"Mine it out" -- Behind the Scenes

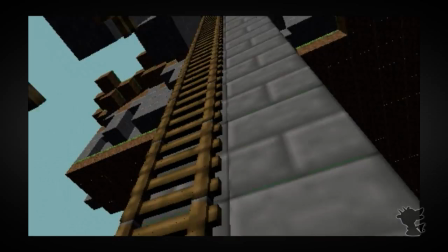249s
This basically will have one camera that goes at all the key positions that I expect that I will probably use in the future.
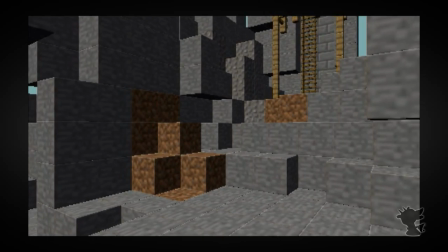256s
I'm still working out the spacing of the scene, and as I'm positioning this sort of demo camera,
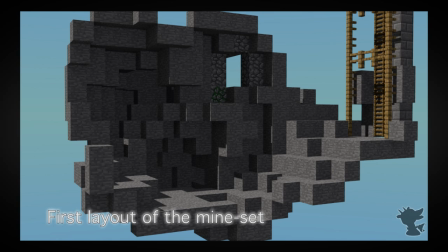262s
I'm deciding, oh, maybe I should change the set to look more like this.
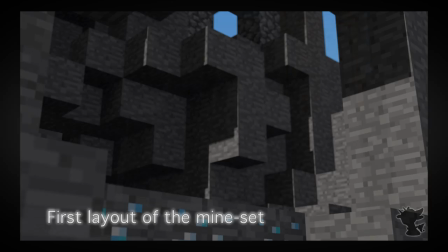265s
So it's a way to see what the scene will look like before I actually commit to putting proper cameras.
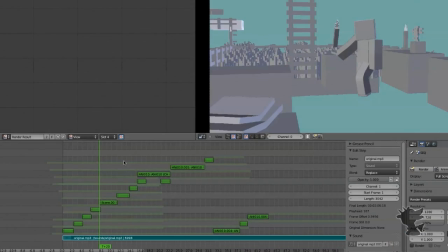273s
So what I have set up here is the video sequence editor in Blender. This is a place to place strips or parts of your animation scene into a linear editor where you can select which cameras are active at different points in time,
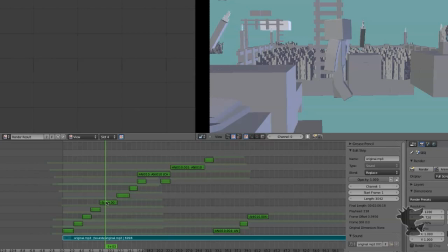288s
slide the animation with respect to the entire scene back and forth a little bit to basically get your overall timing for the animation. And about this is I can play this back in pretty close to real time, which is better than the viewport where I have the actual rigs going on,
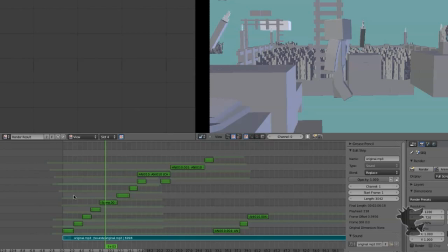304s
and I get a sense of the motion that's going on with my animation. And of course I can also have sound playing in another track, and so I can see the timing as I'm going along with respects to beat changes and so forth.
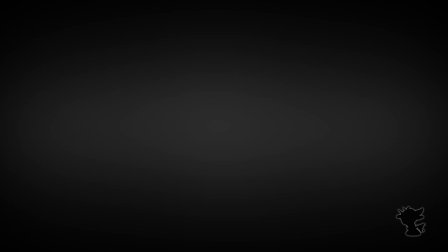321s
So with this established workflow, I then go on to animate the rest of my scene with relative ease. At this point in the commentary, I'll start going through the actual final animation and point out different challenges and quirks that I encountered while doing this project.
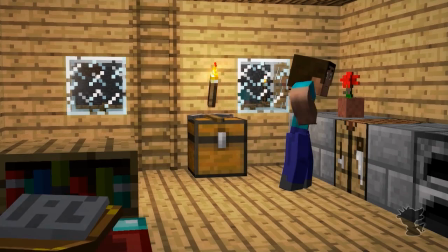337s
So right off the bat, you'll notice in a couple seconds that the flare and one of the torches flickers off a little bit too soon.
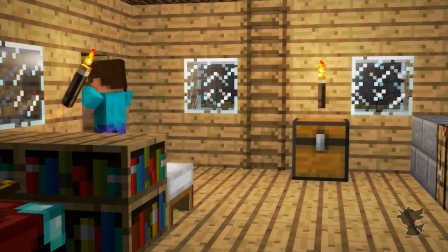344s
That was an artifact that I rendered the flare separately from the rest of the file, and I had mistimed the animations of that starting bit.
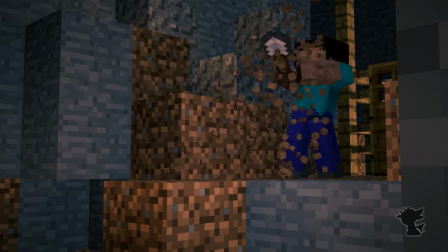352s
When I had fixed it, I forgot to fix the flare of the torch as well, so it's a little bit off from the rest of the animation.
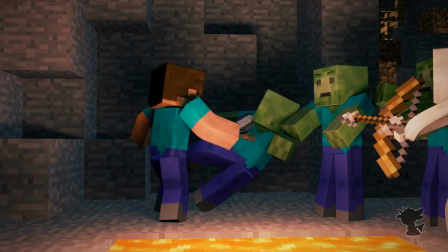358s
So here we now get a look at my first ever fight scene. Well, rather it's my fourth one, since I'd completely redone the original pass of this. It just looks so horrible. You have to be able to go back to your animation and say, no, this is crap, and completely redo it.
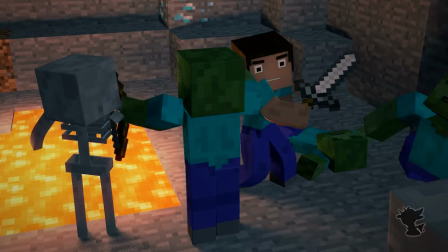374s
Sometimes it's frustrating. There you notice the zombie got hit in the soft spot.
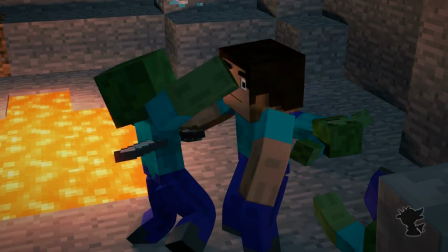379s
I didn't notice that until someone commented on YouTube, but in general, the fight scenes were completely unchoreographed.
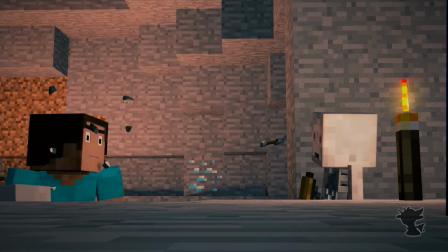386s
I kind of just played it by ear, thinking that, okay, if you move from this position to this position,
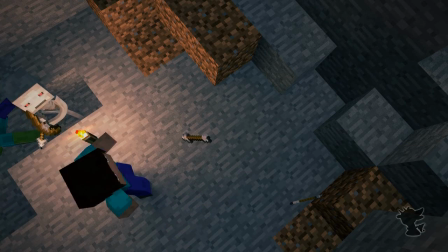391s
his body center is here, that lends the foot to landing there, which would link to this particular swinging motion,
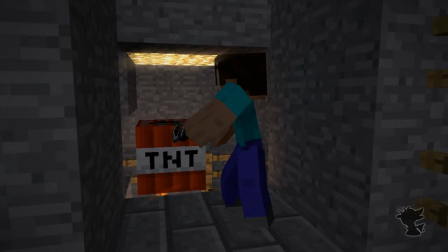397s
and the scene would just kind of unfold in that sort of natural way. Here with the explosion, it was a little bit larger than I intended.
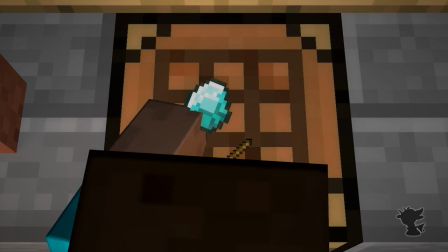406s
Sometimes it's just hard to meddle around with the settings for fire and smoke simulation to get it just right, and this was a 2-week turnaround project.
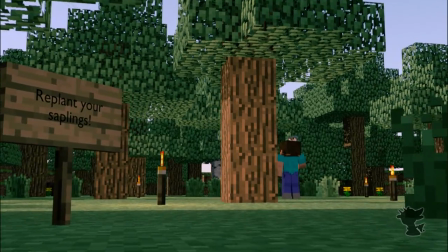414s
That's right, the whole thing was done in 2 weeks, which is ridiculous, so some things I just had to kind of accept as I got out.
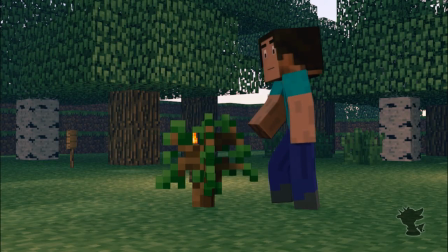424s
So here we get the effect of changing from daytime to nighttime. I actually quite like the way it looked in the transition.
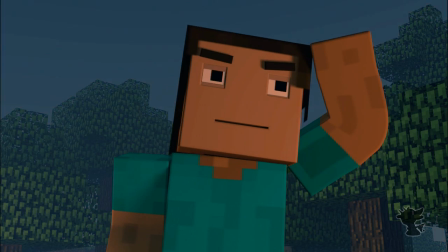431s
I just keyframed different colors and the position of the sun and orientation.
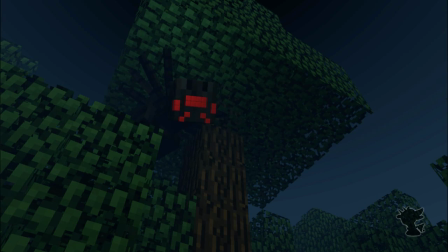436s
The nice look of this is due to the atmosphere effect in Blender.
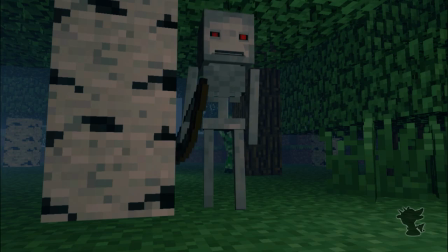441s
It's a setting on the sun that gives it a misty effect in the background.
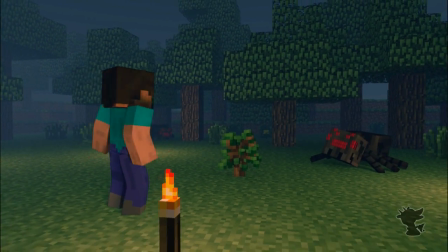445s
It really helps to light up the scene, and otherwise the shadows just fall into complete darkness.
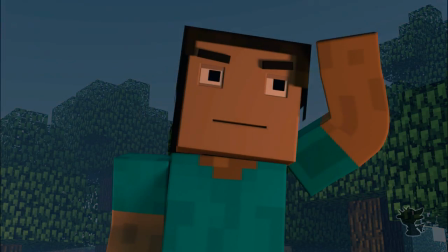451s
So it's also worth noting that the torches were placed in very key positions to properly light the area,
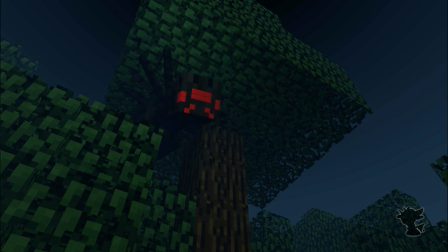457s
but in some cases that was still not enough to make it look quite right.
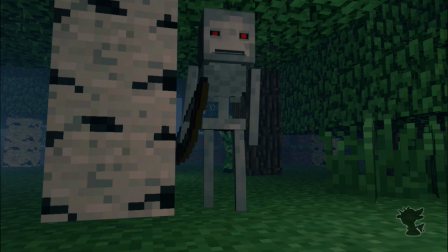461s
In the case where the mobs were in the shadows, they're still way too dark, so I had to add extra fill lamps to fill up those shadows.
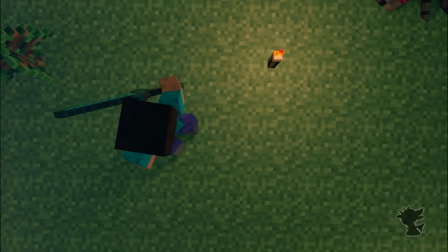467s
But in general, the scene was mostly just lit by a single sun lamp and then a very faint hemi, which lit up the entire scene just a little bit.
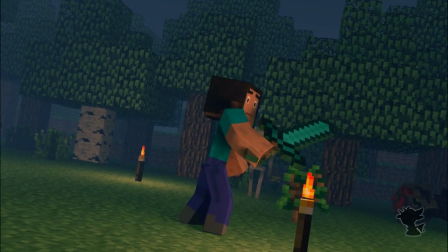476s
So here we get the second fight scene. As you can kind of tell, it's kind of slow and a little bit awkward.
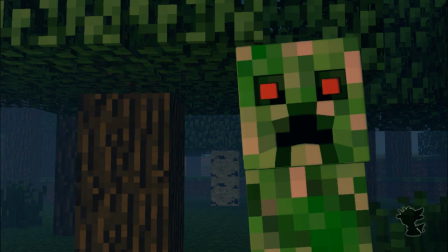484s
Definitely that's one of the most comments I saw on YouTube.
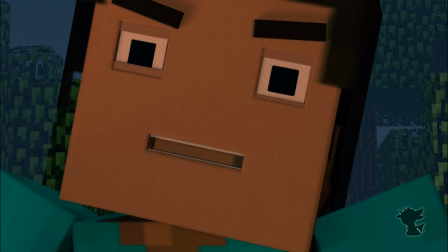489s
I find that actually a really great opportunity for me to kind of see this large influx of comments that I wouldn't otherwise get on my channel.